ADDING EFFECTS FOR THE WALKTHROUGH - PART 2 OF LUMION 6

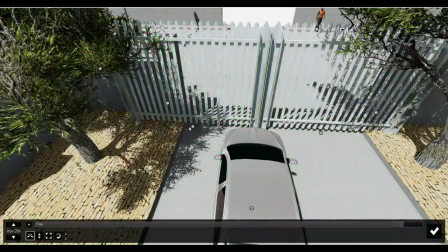(0:00)
to bring it to its end position, which will basically be the open position, and we'll now move this all the way to the open position like this. Now keep in mind that we have the move object selected, not the height, not the size, not the rotate.
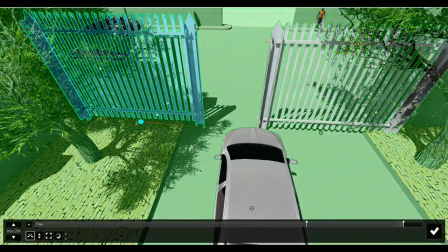(0:15)
Again, if we select any of these, it will start to work in that direction and not in the move direction.
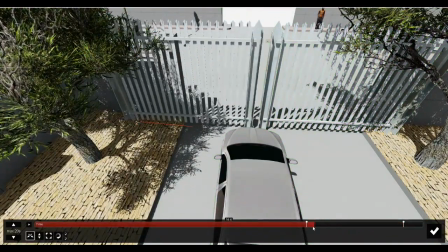(0:22)
Again, I'm going to pull this back to our 14-second mark, and I'm going to select the second gate, take it back to 19, and I'm going to move this now in the open direction.
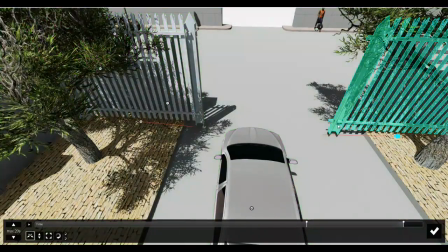(0:35)
Do remember that we need to finish one object and then work on the second object.
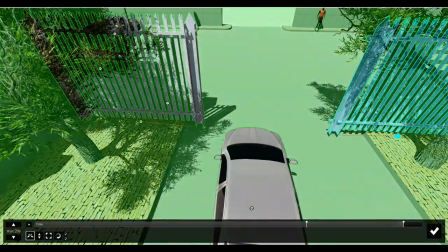(0:42)
That's how it would make much more sense. Now once we're done with this, we'll have the car coming out.
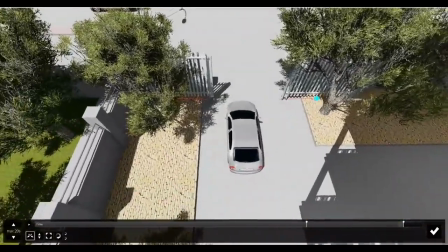(0:48)
So obviously we don't want the car going completely on the road, as we have a lot of cars moving.
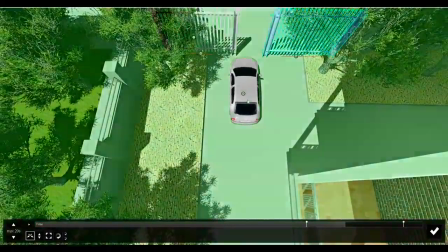(0:52)
So I'm going to pull the time to, let's say, around the midpoint, and I'm going to push this car a little behind to change its start position.
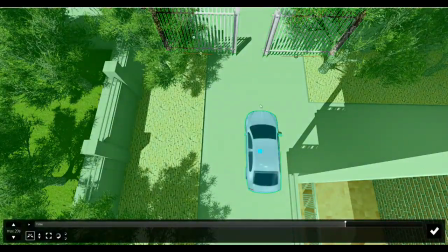(1:00)
Now the position of this, even though we have placed it here, has now become this area.
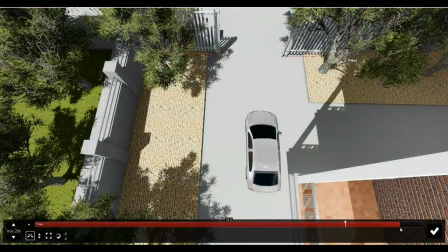(1:04)
I'm going to now bring it to around 19.2,
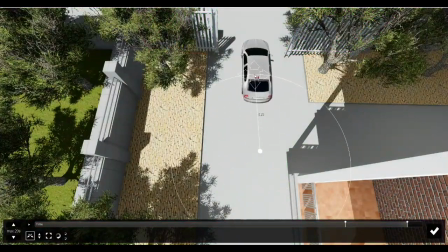(1:08)
so it moves a little bit more than the gate, and I'm going to take it ever so slightly outside.
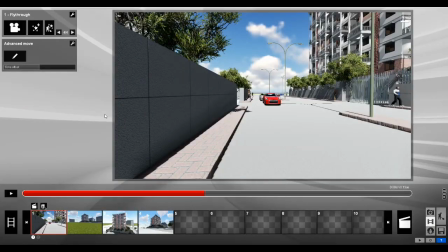(1:14)
And now I'll bring it back. Let's have a look at how it looks now.
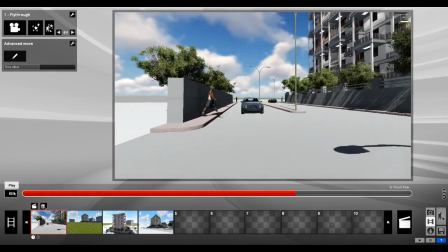(1:19)
So remember, always write down the times, because you might want to move multiple things together.
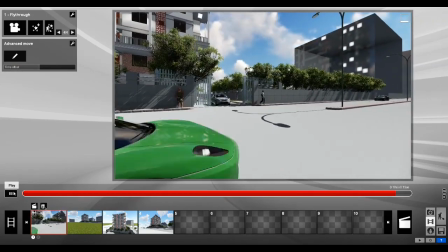(1:24)
So write down the timings and then go ahead and set the advanced move.
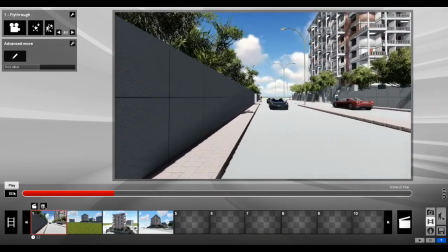(1:28)
So we saw that the gate opens perfectly, the cars are moving well, we have the clouds moving as well.
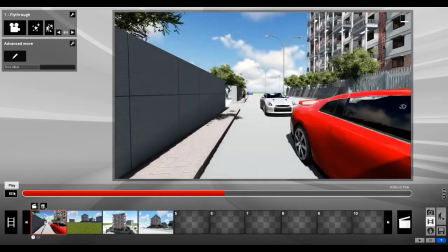(1:35)
The only two things which are left to move will be the humans.
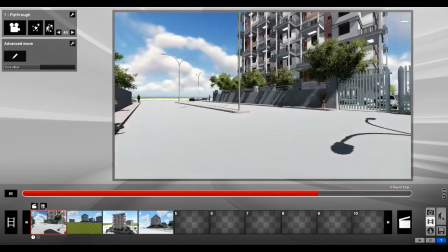(1:39)
So we have one person over here who we are going to move, and we have a second person over here who is walking.
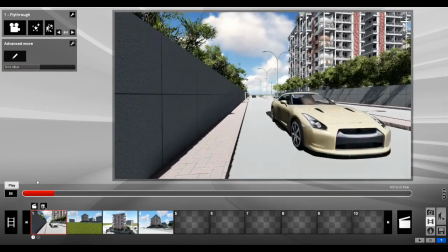(1:46)
I'm going to go ahead and pause this and click on advanced move again.
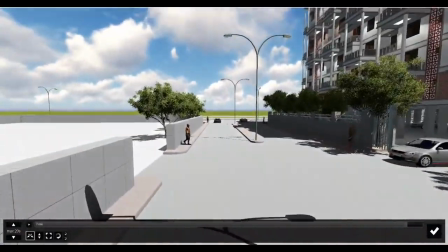(1:51)
We know that we see this person throughout the entire starting of our clips.
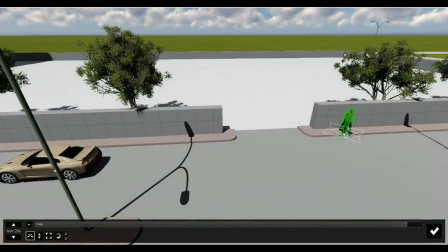(1:56)
So what we're going to do is we're going to actually move this person behind.
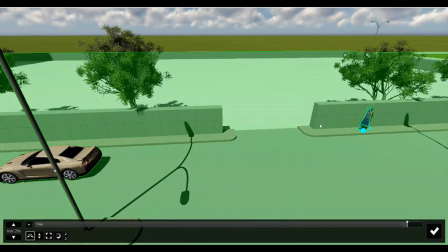(1:59)
The minute we move him, you'll see he turns his path towards facing the way we want him to walk.
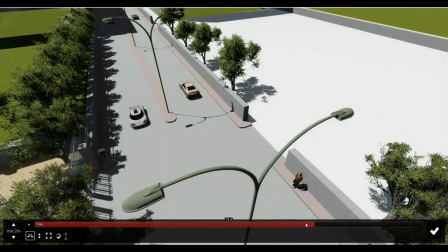(2:07)
And we'll just go ahead and remove the key again, and I'm going to actually bring the time back to 0 because we want him to start walking from 0.
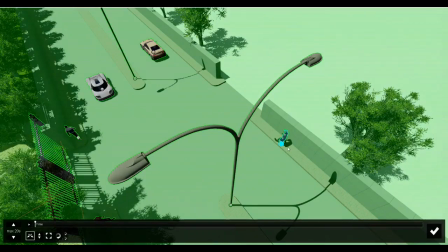(2:16)
So I'll just move him a little bit behind, and you'll see he sets a key at 0.
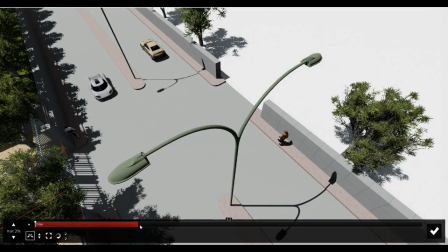(2:21)
I can increase the time. Now remember, if we increase the time, let's say till around 12.8,
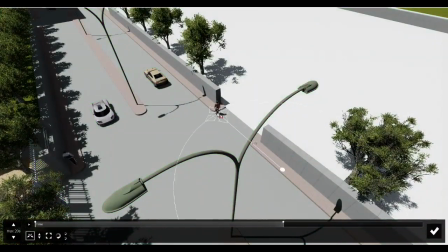(2:28)
and we give him a short path to walk, he will walk slower, and it will look much more realistic rather than making him walk fast, which will look like as if he's gliding throughout the entire video. So I'll just press back and I'll play this so you guys can have a look at what I'm saying.
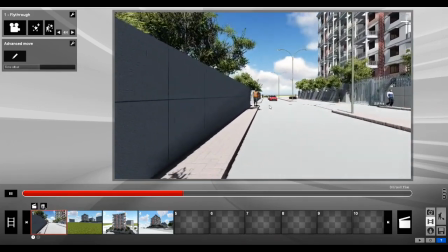(2:45)
You can see that how he's walking very comfortably throughout the entire video and not too fast.
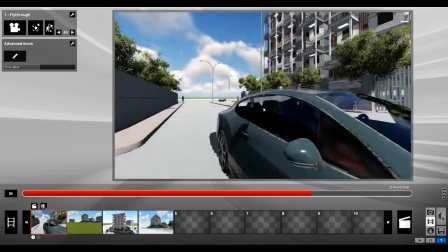(2:51)
So it kind of provides that much more realistic look rather than him just gliding throughout the entire thing.
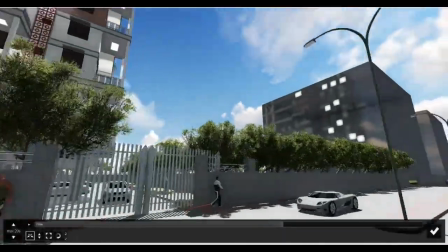(2:58)
So I'll click back on edit button, and let's go to this guy over here.
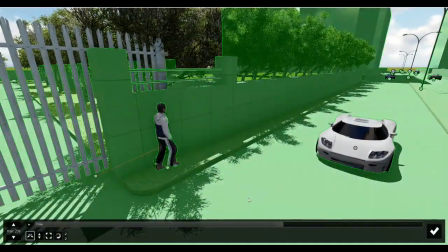(3:03)
Now we know this guy is basically seen during the end of the clips.
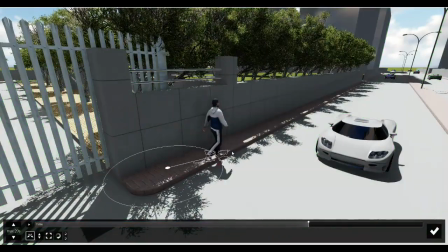(3:07)
So what we're going to do is we're going to select the 14-second mark, and we'll pull him till here as his start position.
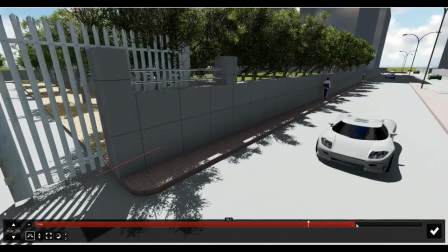(3:15)
And now we're going to increase the time only this much,
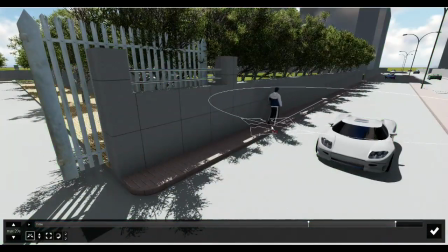(3:19)
and we're going to give him a very little path to walk, just this much, and we'll press back.
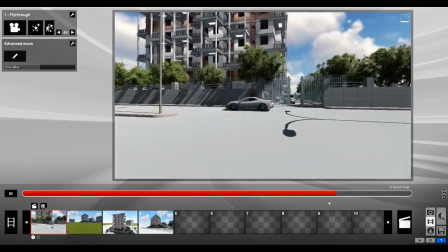(3:27)
Now let's just move in front and have a look at him walking over here back as such.
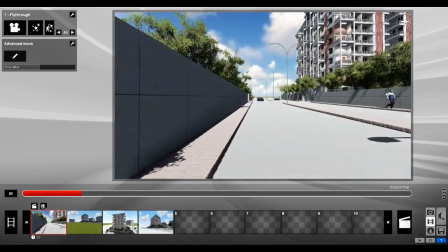(3:36)
So we can see that it's a very short walk, so we can see him stop actually, which we don't really want.
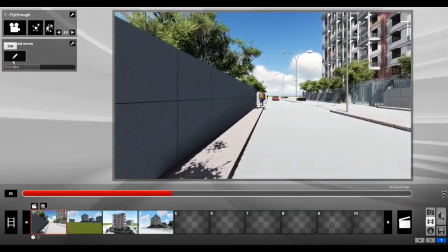(3:41)
We want to see him in motion. So what we're going to do is we're going to edit again.
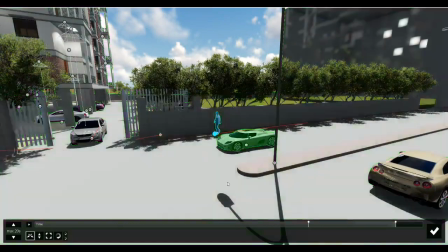(3:45)
We're going to click on this person as well and kind of just remove the keys from here.